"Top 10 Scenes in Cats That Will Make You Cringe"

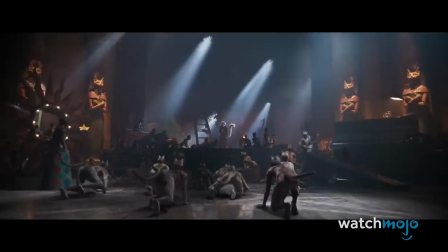(4:18)
Still, how can you not cringe watching a performer of McKellen's caliber get turned into the feline equivalent of Rex Harrison?
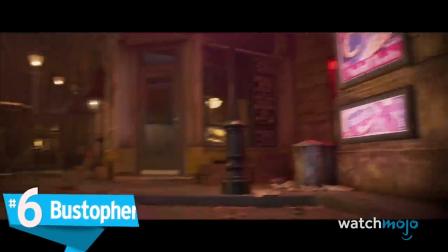(4:27) Good evening, all!
We will give the movie this.
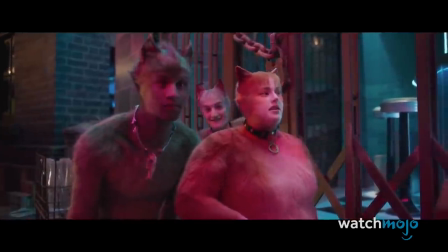(4:31)
James Corden as Bustopher Jones is an ideal casting choice, and he does deliver one of the film's more entertaining performances.
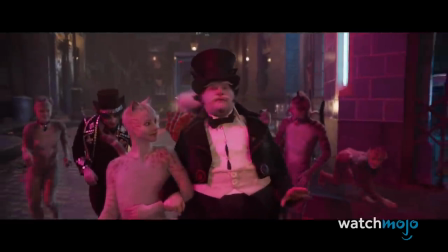(4:38) Bustopher Jones, I'm not skin and bones. In fact, I'm remarkably fat.
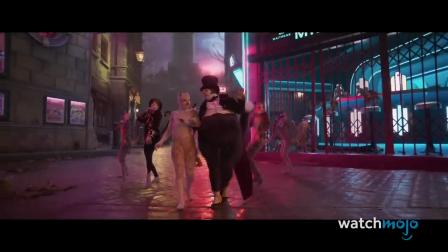(4:45)
We get the feeling, though, that Corden knew he was starring in an inevitable dud.
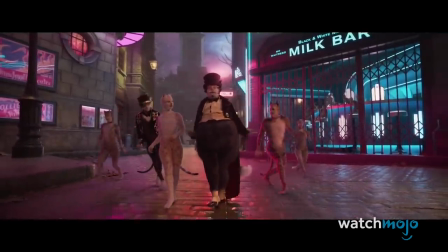(4:49)
After all, there is a reason why he reportedly skipped the film's theatrical run and has continually made fun of it.
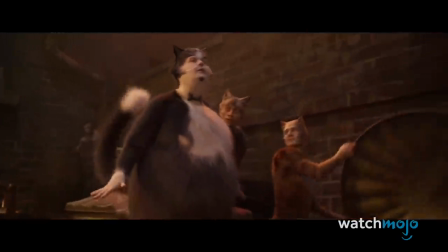(4:56)
Bustopher's song thus carries a very self-aware tone, almost as if Corden was trolling the material and the audience.
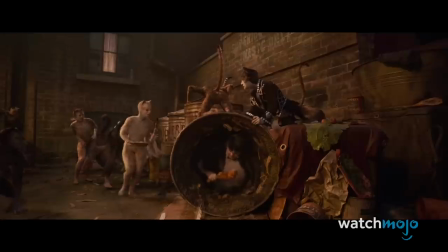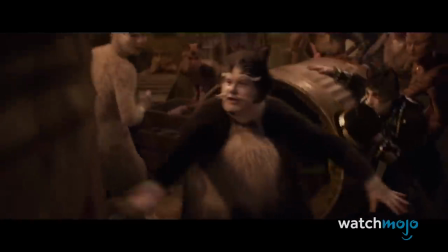(5:10)
It's like watching a comedian purposely bomb on stage. It's so unfunny that it's not funny, which in turn makes it hilarious.
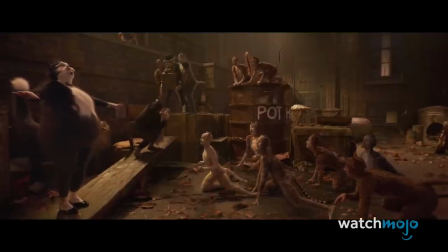(5:19)
Was this Corden's intention? Hard to say, but this scene will leave you uncomfortably laughing in any case.
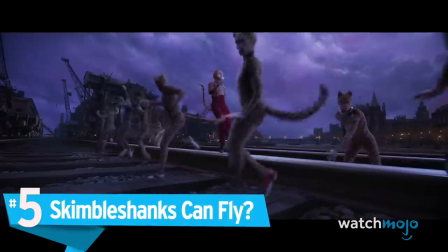(5:28)
Number five, Skimbleshanks can fly?
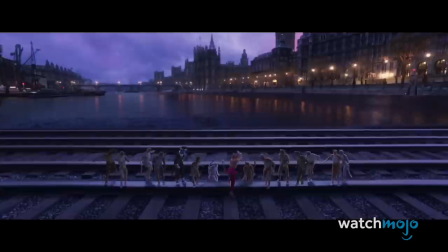(5:32)
As Skimbleshanks the railway cat taps his way onto the screen, this musical suddenly turns into West Side Kitty.
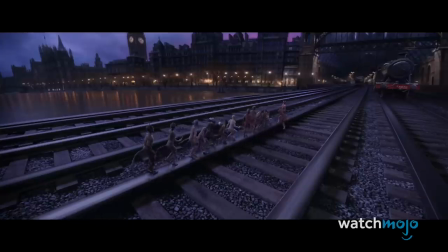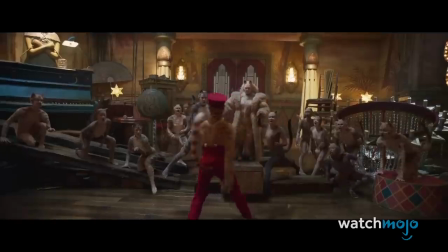(5:46)
While the number is well produced for the most part, it takes a bizarre turn towards the end as Skimbleshanks ascends upwards and spins into oblivion.
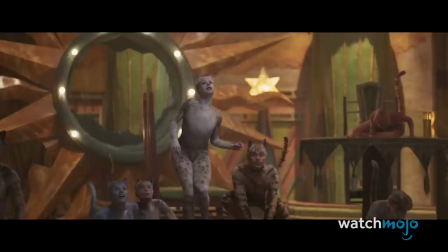(5:58)
we get that macavity made him disappear but why did skimbleshanks propel up
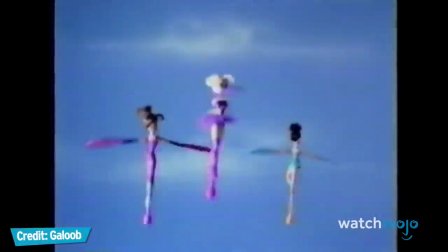(6:02)
into the air like one of those sky dancer toys was that just part of macavity's disappearing
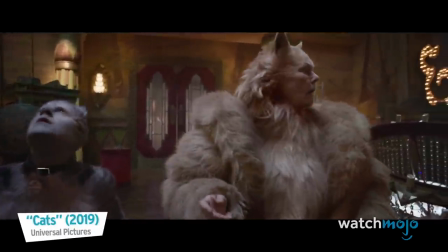(6:07)
act or did skimbleshanks channel mary poppins whatever the explanation is this song really went off the rails number four old deuteronomy talks to the
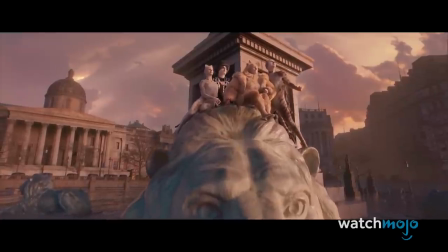(6:16)
audience just when you thought this movie couldn't get any more disturbing, Old Deuteronomy starts directly talking into the camera.
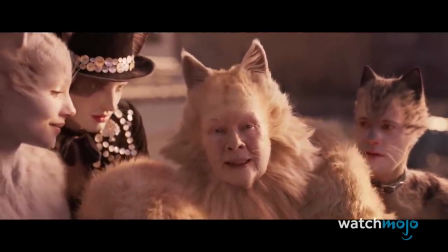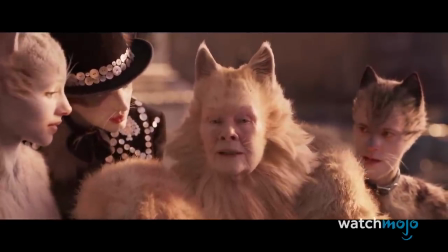(6:31)
Granted, the characters repeatedly address the audience in the original stage musical, but this movie was deprived of any fourth wall breaks until now.
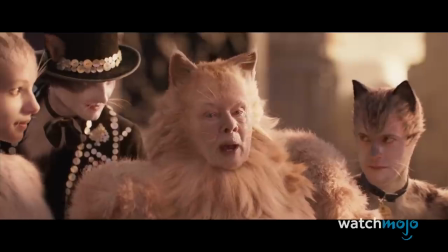(6:39)
As a result, this scene simply comes off as random, not to mention highly unsettling and kind of invasive.
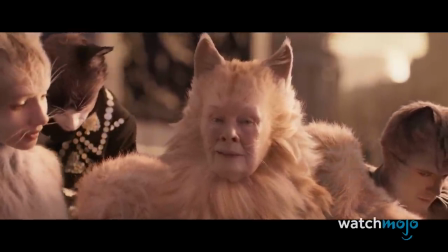(6:46)
What makes the scene particularly cringeworthy is that it just keeps going.
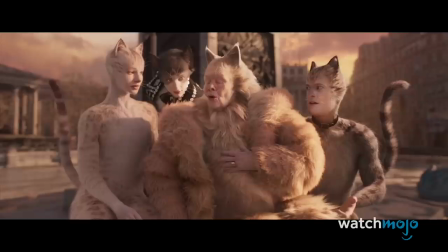(6:50)
Every time it seems like Judi Dench is about to wrap things up, she turns back to the camera with another rambling bit of nonsense.
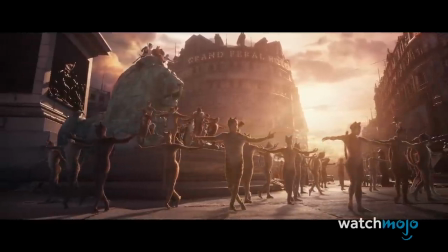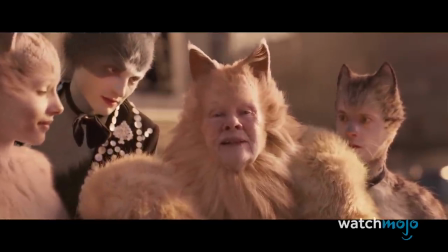(7:04)
All we want is to leave, but old Deuteronomy takes the audience prisoner. We don't know about you, but we're gonna go adopt a dog after this.
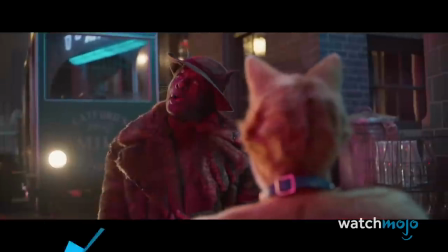(7:12)
Number 3. Macavity Gets Undressed For a good portion of the film, Macavity the Mystery Cat dresses like Dolomite.
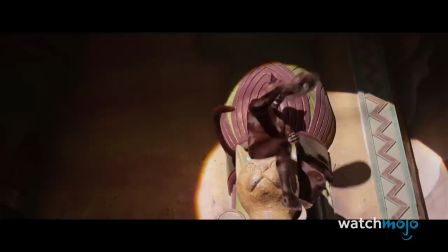(7:19) That face should be on a poster.
In the middle of Bombolierina's sensual number, however, Macavity emerges without his coat or hat.
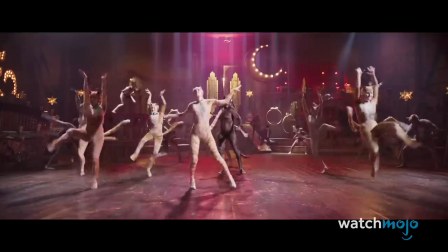(7:30) Macavity, Macavity, there's no one like Macavity.
On the one hand, a lot of the cats in this movie seemingly parade around in their birthday suits.
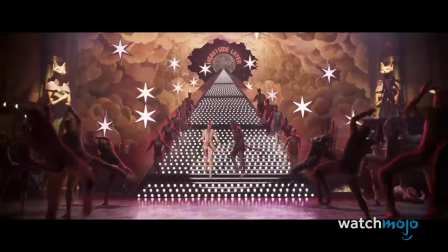(7:39)
On the other hand, there's something very off about Macavity's design.
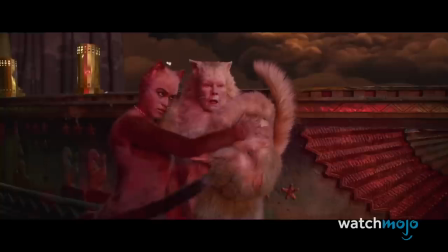(7:42)
Whereas most of the other cats are covered by thick layers of digital fur, Idris Elba looks like he's wearing a skin-tight bodysuit made of velvet.
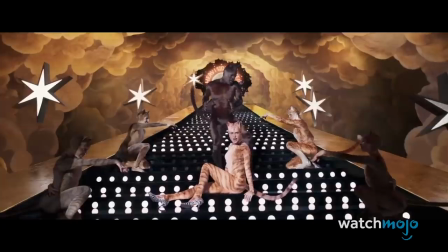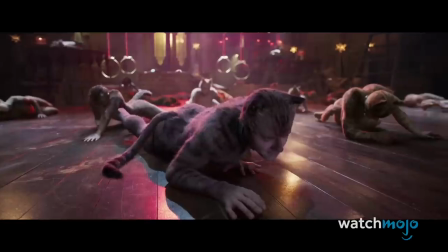(7:55)
While every character here has humanoid features, Macavity appears to be more man than cat.
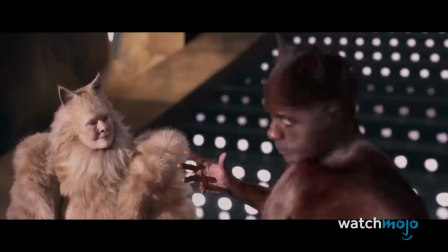(8:01)
So, when he starts frolicking without any clothes on, we half expect him to shout, We're going streaking!
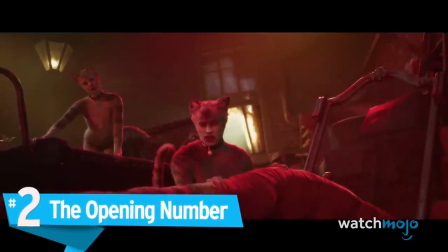(8:07)
Way to make Fritz the cat look tame. number two the opening number let's saying you went into this movie without seeing the infamous trailers that broke the internet